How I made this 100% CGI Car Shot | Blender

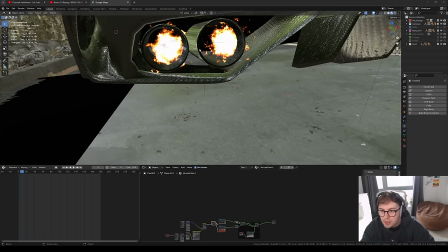(9:10)
also plugged in some emission lights just to light up these exhausts the carbon
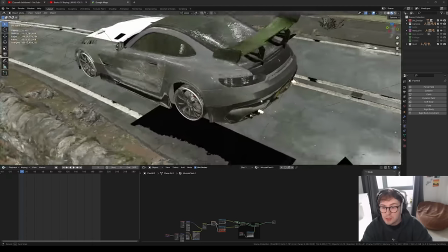(9:16)
fiber is just a basic carbon fiber and the lights yeah so
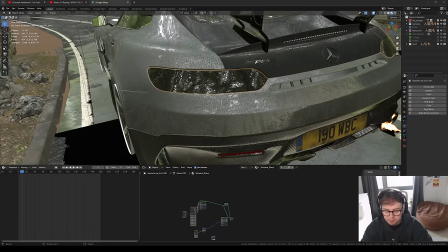(9:22)
with these lights I knew that they were looking quite fake straight away and
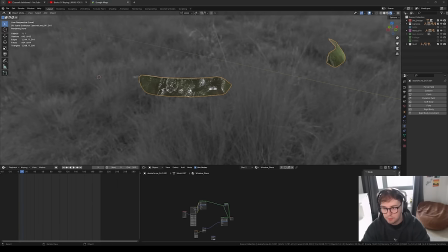(9:28)
when I compared them to references it just um it just occurred to me that
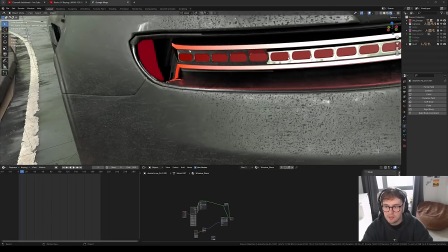(9:34)
these uh weren't modeled right i'm not sure where i got this
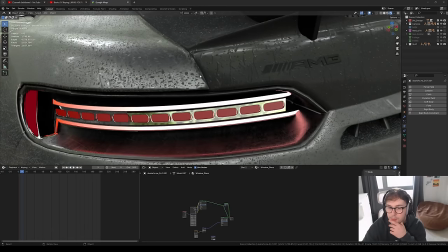(9:38)
model from i think it might have been a free model from somewhere but the geometry
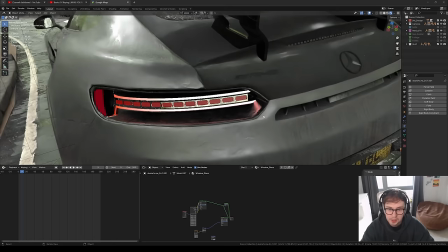(9:43)
just isn't good enough to make it look real so in my head i was already planning
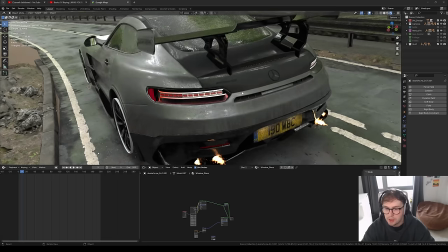(9:48)
on just completely replacing this with a photo that's pretty
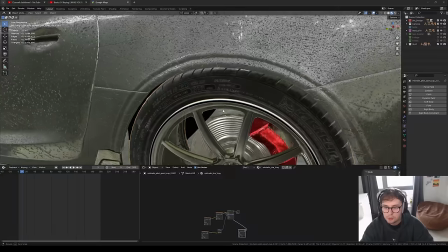(9:52)
much the car the wheels are from turbo squid these are really high quality
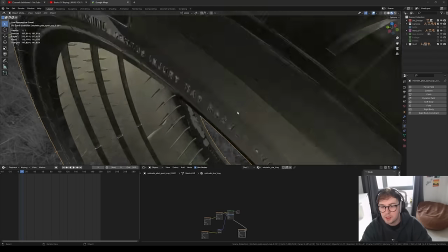(9:58)
uh wheels probably didn't need high quality like this high quality
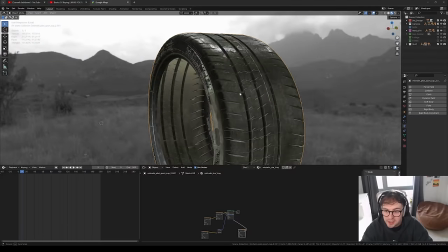(10:03)
because they're getting blurred anyway but um i really like my details
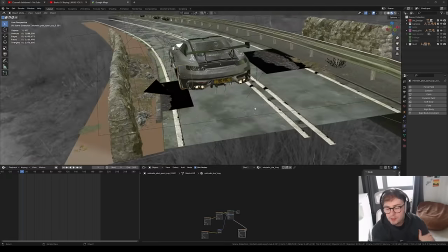(10:09)
so that's probably why i did that so the next thing is probably all the rain effects i
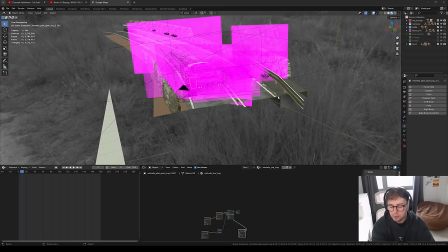(10:14)
did so there's quite a few and again because i use this on i
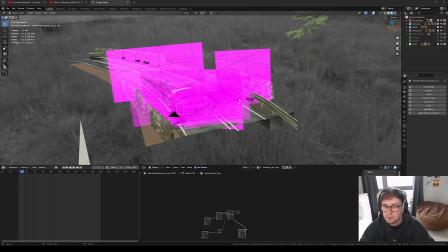(10:20)
made this on my other computer um these files are now gone but this is essentially rain on rain on a black backdrop and then i'm literally just screening it um over my 3d scene sort of what you're doing compositing
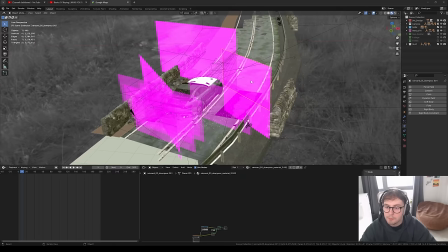(10:35)
in like fusion or nuke um it's pretty simple
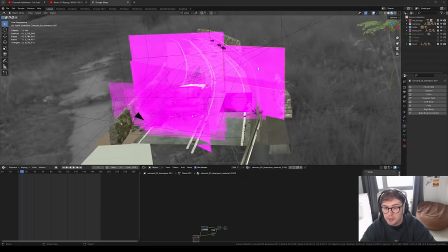(10:40)
and it saves you a lot of render time but in the end i actually just ended up actually
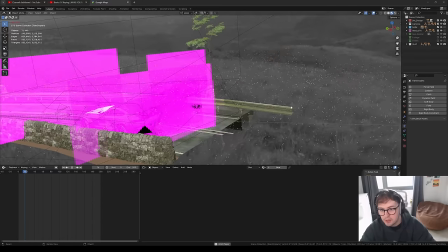(10:45)
simulating my own rain so i might press i'll press play yeah there you go so in the end i actually started simulating my own rain just
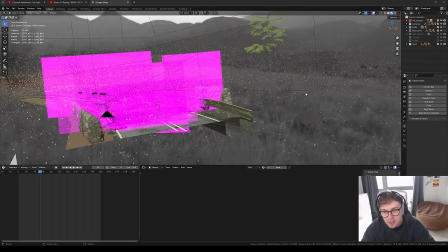(10:54)
so i get the the trails and the motion blur so i probably didn't need these to be honest so
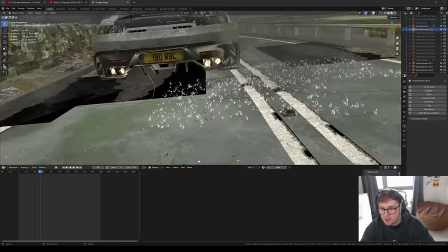(10:59)
i'm just going to turn these off as well as that i used uh these things which
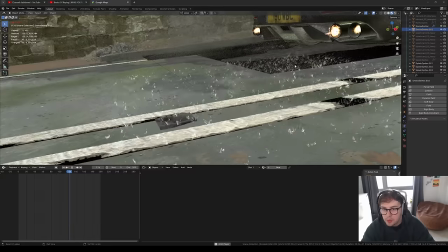(11:05)
are just rain splashes on the floor oh we can also see what's happening in these as well
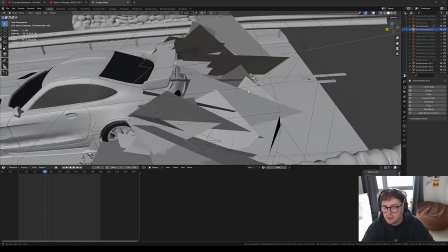(11:11)
and then as well as that i've got these uh i think they're they're pretty much the same as the exhaust
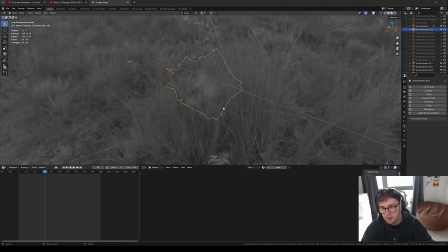(11:19)
and so these are using image textures as well just for some smoke and it just
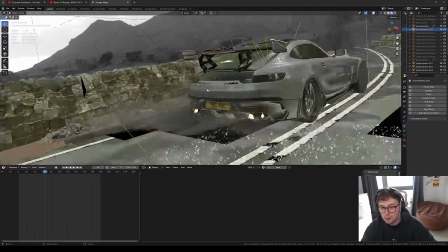(11:27)
makes the the shot a little bit dirty back here a lot of stuff going on i know um it's kind of hard to go about this shot
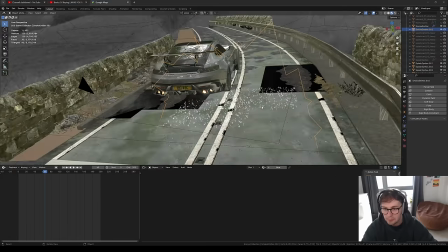(11:35)
in some order just because it's chaos but maybe in the future i'll just do one start to finish and uh people can follow along a little
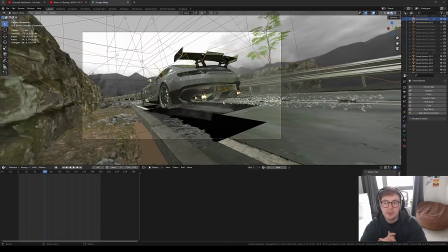(11:44)
bit better now if you're comparing this to the like the final image you're probably wondering well where are all the water splashes
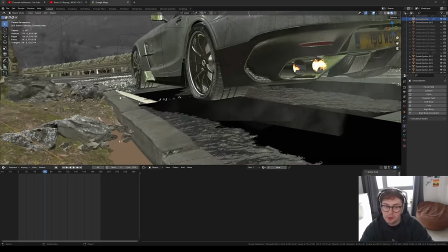(11:52)
and they were all done in Photoshop so I'll take you into Photoshop later and you can see how I retouched all that so these are trees
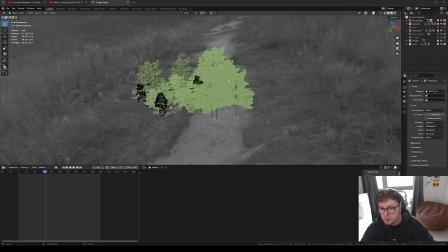(12:02)
I'm not sure where I got these from again if I find out where I got them from I'll leave a link below but these are just quite
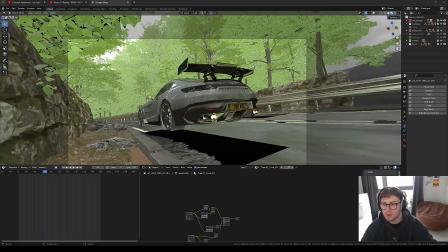(12:10)
simple and I think they really just make the shot because it really looks like you're going down a country lane they're not even on a plane
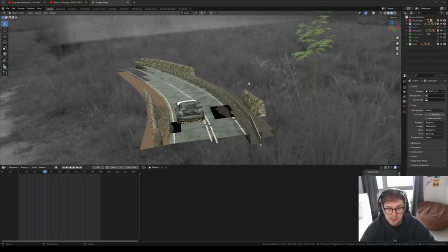(12:19)
they literally just float in just so i could try render it on my old graphics card and then we've got the the fog so i've got different layers of
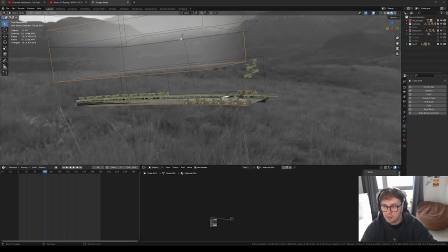(12:27)
fog sort of rising in thickness i wanted to make it look like
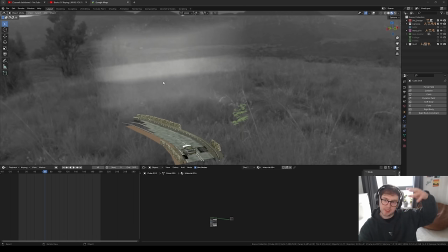(12:32)
sort of rain was pooling at the at the top or something I don't know maybe like condensation or like when you drive through a road and it's very wet You normally see sort of foggy haziness in the trees.
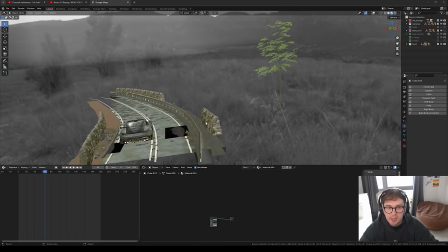(12:46)
So that's sort of what I was going for And then yeah, all that's left is the geoscatter
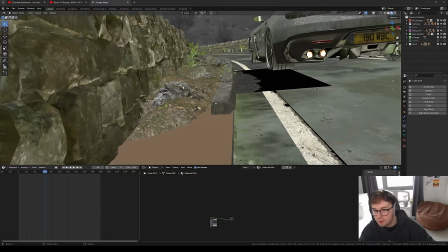(12:52)
So I'll try to turn it on So these are the stuff that I've manually scattered Just myself These plants here